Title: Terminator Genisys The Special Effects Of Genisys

The first process is you build the model, which gets you very, very close to where you want to be.
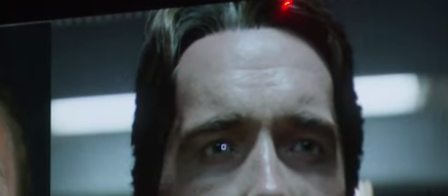(4:36)
But then at the end of it, you get into this uncanny area when you're looking at it to where you're 5% off, things will look right, but it's that glint behind the eyes, it's the way the light interacts with your skin,
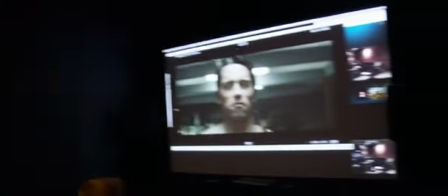(4:48)
all of this incredibly finite detail that separates from something that feels actually alive and living and something that just feels dead.
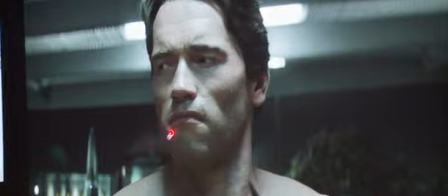(4:55)
Well, the sculpt of his cheekbones feel a little bit better. His face feels just a little bit wider.
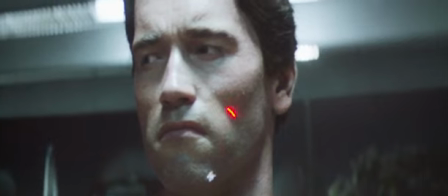(5:01)
And I think if we take that down, and so we really feel like, I think it'll accentuate the cheek line more, make the jawline more defined, which is so Arnold. The review process with Our clients started off, at the beginning mostly with us working together with Yannick, basically,
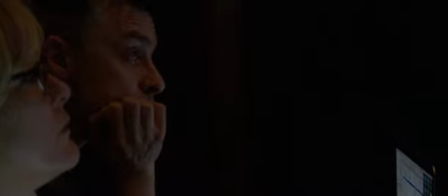(5:18)
and we sort of had regular review sessions with him 2 or 3 times a week where we went through the processes and the steps.
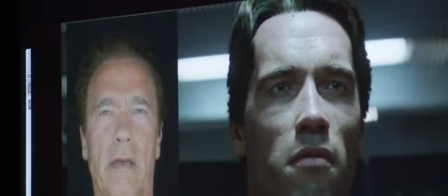(5:24)
With a character like the young Arnold, it was something that, took pretty much, our entire time from the start of the show when we first started working on this project all the way to the end,
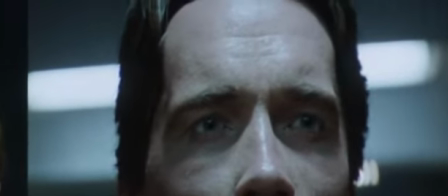(5:33)
where we literally continuously built and refined this young Arnold character.
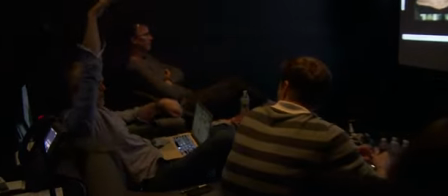(5:36)
Then further down the line, when it came more to the shot production, we started, being more and more exposed to the filmmakers like Alan Taylor, on David Ellison, and Dana Goldberg. It was a highly creative process, but also a very time-consuming process for us to, study and research like what Arnold, it was like back then, effectively.
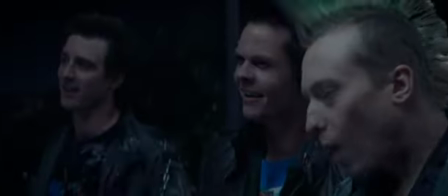(5:54) Nice night for a walk. Wash day tomorrow. Nothing clean, right? Nothing clean. Right.
Terminator movies have a history of phenomenal practical effects and groundbreaking visual effects. Cameron, when he makes movies, always pushes the envelope on what's possible, and on T2,
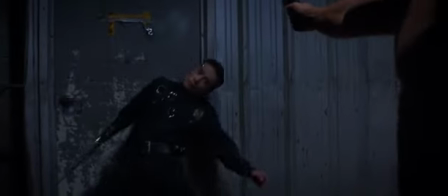(6:12)
he did it in a big way that really had a sort of pride of place in the movie. The T-1000 technology seemed impossible at the time. I remember seeing it, and I think we all, thought, how do you do that? Well, Terminator 2 was made at the dawn of the CG character age.
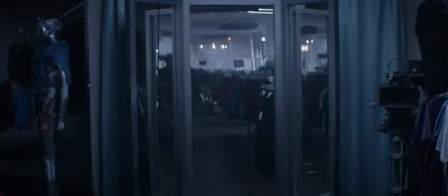(6:28)
We made a whole movie in 1990, it was released in the summer of '91, that had a fluid metallic character as the bad guy. So we were betting the farm on this new technique, and it kind of just blew up. 2.5 decades later, it's an extremely mature art form. Well, the T-1000, what we wanted to explore about how we could take it any further with the breaking down and the transformation of the form.
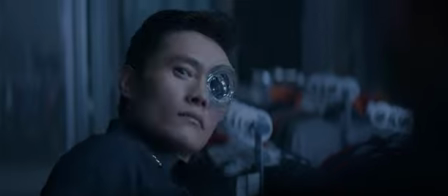(6:54)
We did a whole bunch of different fancy fluid sims and all the rest of it, but they actually, if anything,
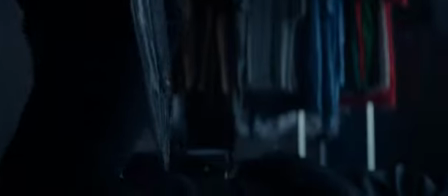(6:59)
the more complex we got, the further away we got from the original material.
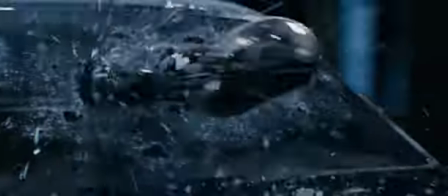(7:04)
Weirdly enough, we went completely full circle back to almost doing it in a similar fashion to how they did it on T2, to actually obtain that similar sort of look.
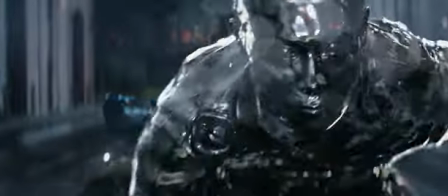(7:12)
So, for example, the shot where he comes through the window in the police car is all just a series of sculpts.
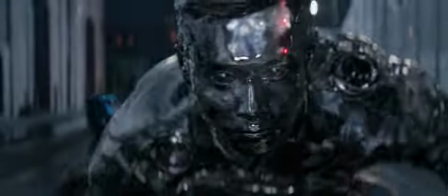(7:18)
Equally, when he melts in the acid bath, that is all pure fluid sim.
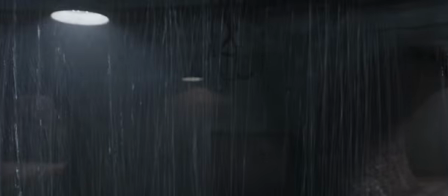We had some fantastic performance from Boeing for the T-1000,
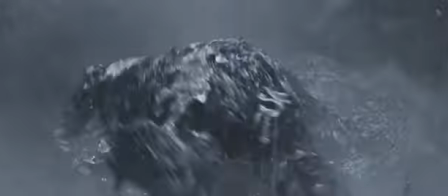(7:35)
and we really wanted to get the essence of his acting across, even though parts of him were going to be fully CG.
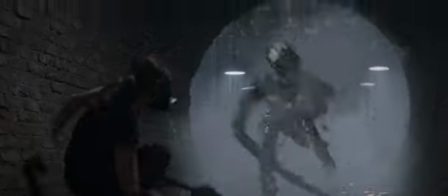(7:41)
To tackle that, we really developed a pipeline that allowed us to work iteratively in effects very quickly to dial in more of
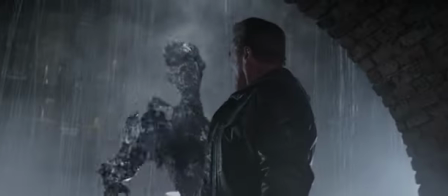(7:49)
his performance or dial it more towards effects for dramatic effect, specifically in the acid bath sequence of him being eroded away.
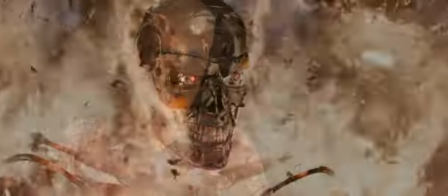(7:56)
It's very hard to surprise people. So, the challenge on this film was, yes, we're going to see Terminator endoskeletons,
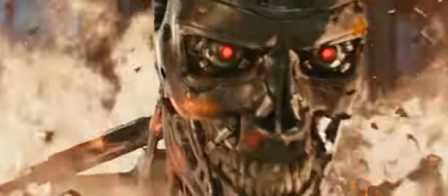(8:04)
and we're going to see a lot of other CG effects that you might not think too much about.
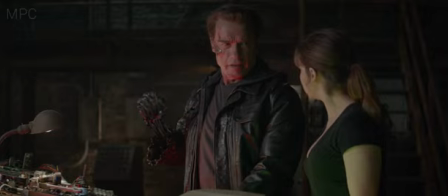(8:09)
But in the center of it all is this new bad guy. And he can't just be the same simple liquid metal dude that we saw, a couple decades ago.
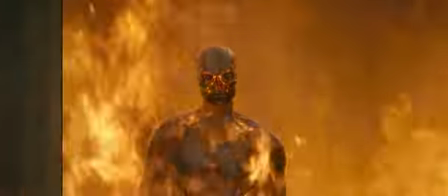(8:19)
So they've gone to a much higher level. I think we kept pushing ourselves to try and find a vocabulary for that villain and the imagery that would be almost as challenging.
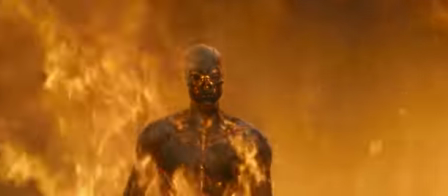(8:27)
Cameron's T-1000 was a beautiful creature that was absolutely simple, and we have a beautiful creature that is absolutely complex, and so we're sort of embracing complexity in our T-3000.